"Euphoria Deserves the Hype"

Hey, so I don't spoil anything in this video. I don't get into any major plot points But I do talk about the show quite a bit I talk about specific episodes and why I
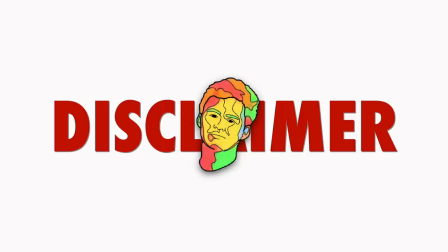like specific episodes because certain things happen to those specific episodes I promise I don't spoil anything but people get mad at that.
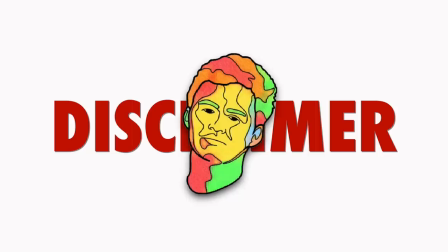They want to go in knowing absolutely nothing So if you're one of those people, I'll just say it's good and you should watch the show But if you're not one of those people then watch the video,
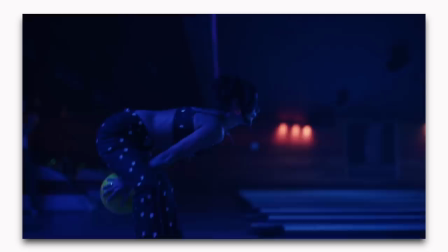I guess, okay I was attacked with comments telling me to watch Euphoria these last few weeks from not only you guys but close friends as well I don't know why,
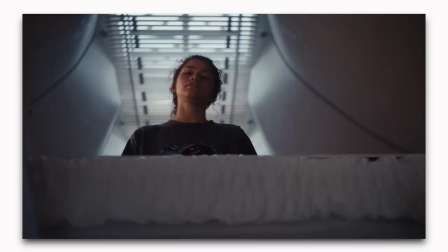is it because it was produced by A24 or something? Apparently this seemed like something I'd be into. So eventually I watched the first episode, and 10 minutes in I was like, yeah, no, not my thing.
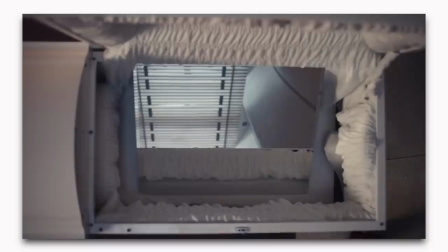While I'm all for a show tackling these kinds of topics in a mature yet risque way, this thing read like a bad Tumblr post.
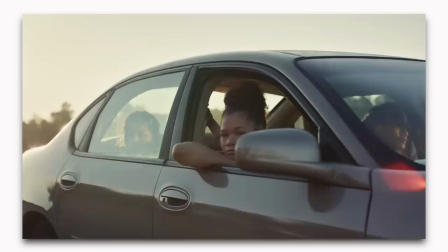It was like a 21 Pilots song turned into a show. I thought Zendaya's performance wasn't believable, the music was obnoxious, and was full of cliches.
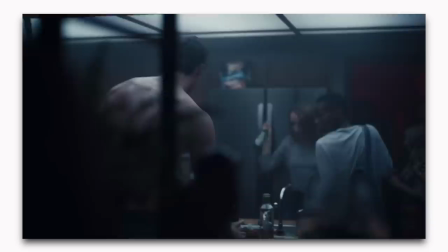But then I watched the rest of that episode, and eventually the rest of the series, and now this is one of my favorite shows. Yep, hate to break it to any of you doubters, but Euphoria won me over thanks to a few aspects that I cannot wait to touch on in this video.
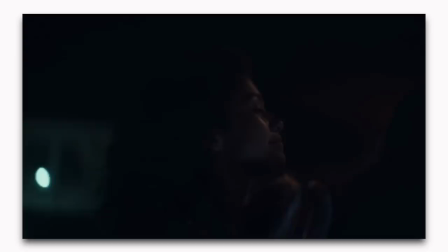I really did want to do a clean and artsy video essay for it where I pick apart a specific aspect,
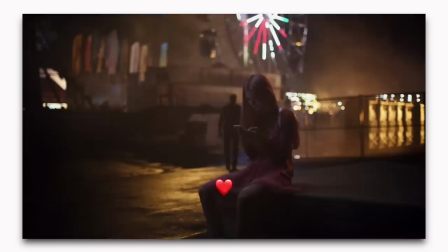but I realized there is way too much I want to talk about that I wouldn't be able to condense in that kind of format,
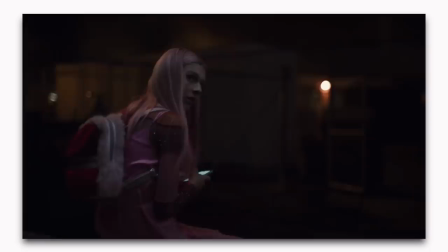so here we are. I guess this is just a video of me explaining everything that's great about it and why it kind of does deserve the hype it's been getting.
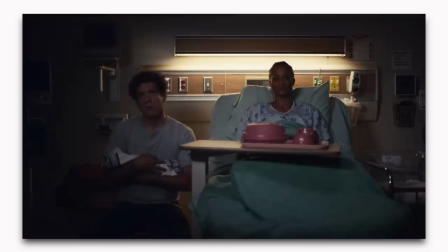So all that out of the way, let's go in sort of chronological order. So for one, there's the cold opens.
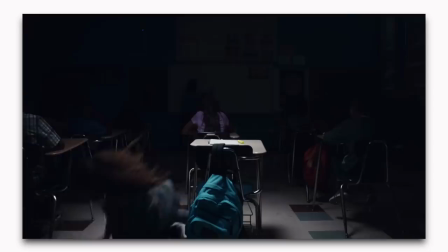As I noted earlier, I was a bit underwhelmed at first and I do think Rue's cold open while creative is one of the messier and least engaging
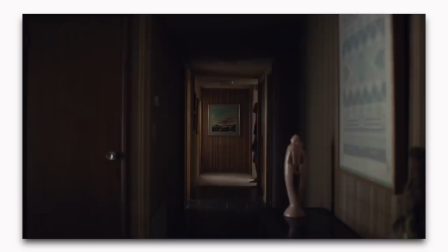for whatever reason and it's weird because she definitely does have one of the saddest backstories yet the structure doesn't get that through as well as it
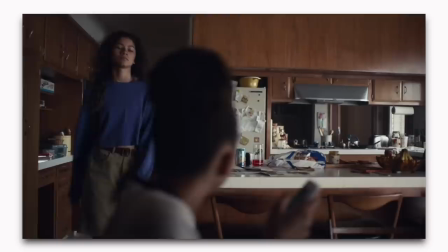should I guess it's because Rue is maybe one of the more dense characters in the show So to sum up a lot of her upbringing and character in this brief
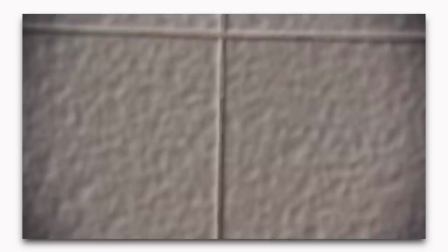period of time while simultaneously trying to introduce everyone to the show's Rules is a lot but sidetrack what I just mentioned is something
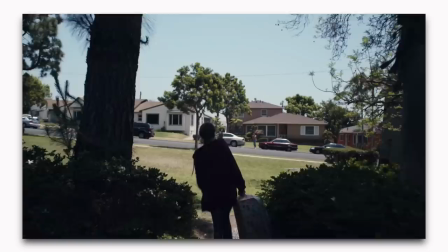that I also love about the show The show did a great job at immediately letting the viewer know how shit works.
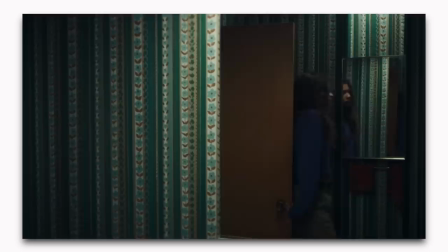By that I mean what the rules of the show kind of are. Euphoria is pretty unique with its storytelling compared to a lot of shows, especially with how it handles its visuals.
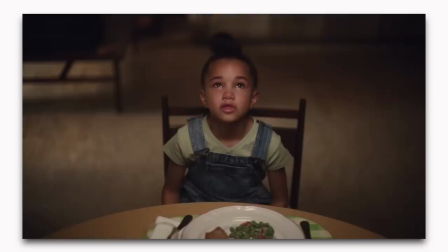This cold open, while maybe not as narratively compelling as the others, does such a great job at showing us how this show is meant to be consumed.
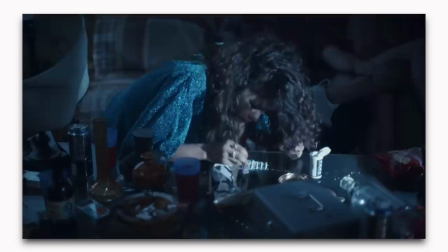It's painfully blunt, there's a lot of weird shots, lots of flashbacks, lots of music, and much of how we see this world depends on which character we are seeing this world from.
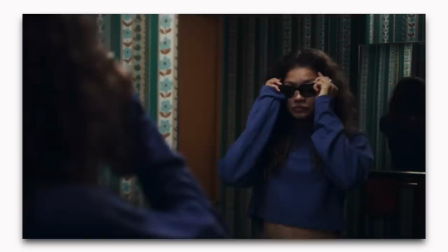Setting the tone in a smooth and non-jarring way is important, and this show did so in such a creative way.
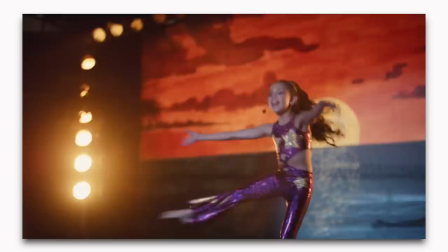So back to the cold opens. If I'm being honest, these cold opens are kind of my favorite part about the entire show.
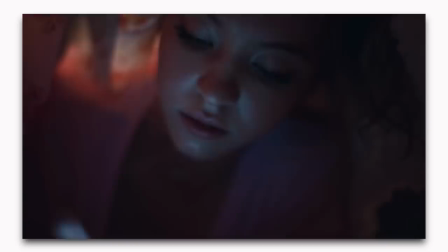I think that for the most part, they do a fantastic job at visual storytelling. I mean, as an example, I never thought Cassie was the most interesting character throughout the season.
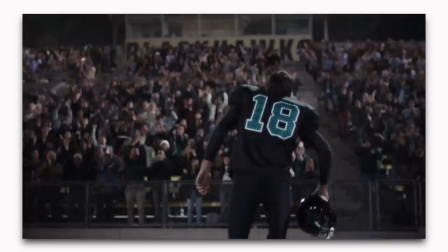Like, she was fine, don't get me wrong, Cassie writes, but she never had me glued to the screen like Jules or Nate did.
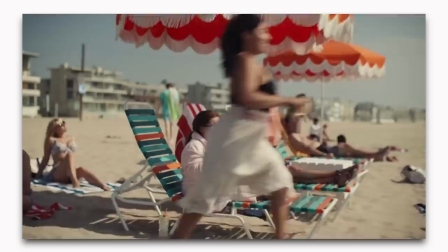But I was still fascinated and 100% tuned in and emotionally invested in her cold open for some reason.
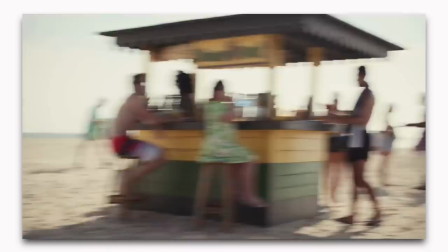These openers have 10 minutes maximum to make you care about a character and tell you as much as they can about that character, and they make it look so easy.
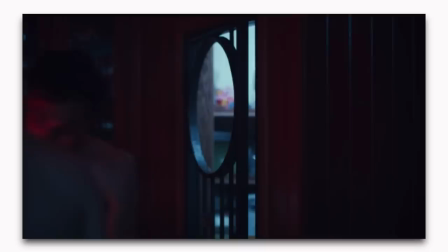I owe a lot of this to some aspects that I'll be touching on more as we go through this. One of the other great things you notice about the show within the first episode is the lighting.
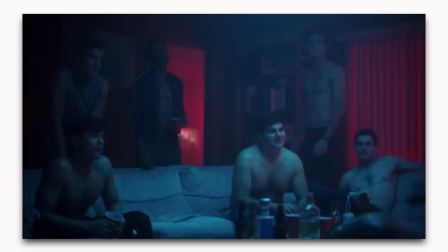The lighting of some of these sets is kind of hilariously unrealistic. I mean, what kind of high schooler has lights like this in whatever room this is?
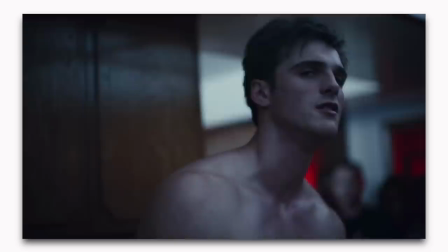Also, what kind of high schoolers all sit around shirtless like this, anyways? There are actually a lot of unrealistic aspects about the show, and a lot of people label that as a flaw, and I agree, sure, my high school experience was nothing like this, and I don't know a lot of high schoolers who were like this, but maybe that's just me. But I do think the lighting in this show makes it what it is.
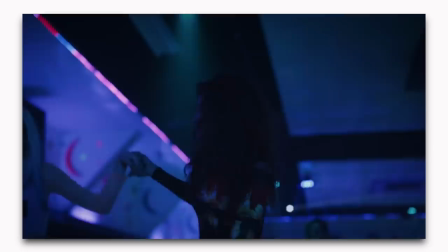It's no secret the show loves to use a lot of purple, and by using that color, the show is able to pull off a look that feels consistent yet able to mix a variety of different colors at the same time.
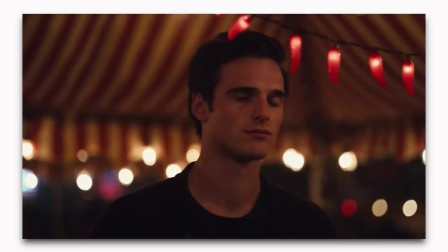Because yes, while purple may be the quote-unquote official color of the show, it's never just purple.
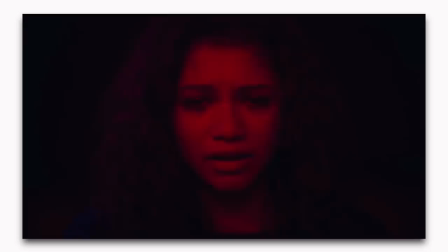In fact, the color is constantly switching up. The two minutes of nothing shot in the first episode shows off this idea extremely well.
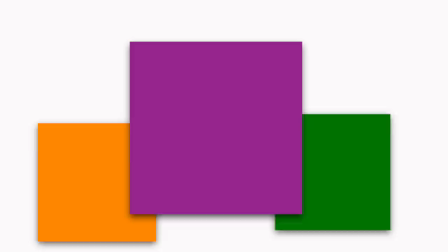While there are two other secondary colors, I think purple is the most effective in accomplishing this chaotic yet consistent look, being that it mixes two complete opposites, red and blue.
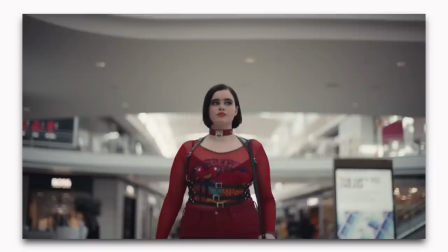And why does this matter? Why does it make the show better? Well, when dealing with a subject like high school mixed with drug addiction and so on, I think using color like this visually captures these topics in a really unique and strangely accurate way.
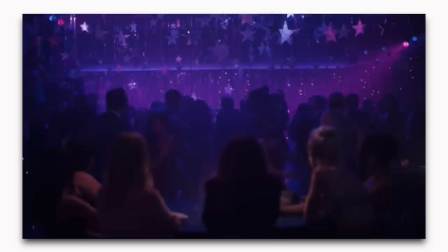No matter how you look at it, high school is a strange and chaotic time, a time that feels messy and always changing.
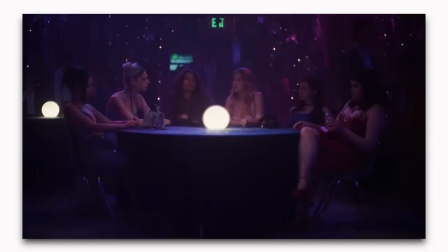Moods never feel like they last longer than maybe a day.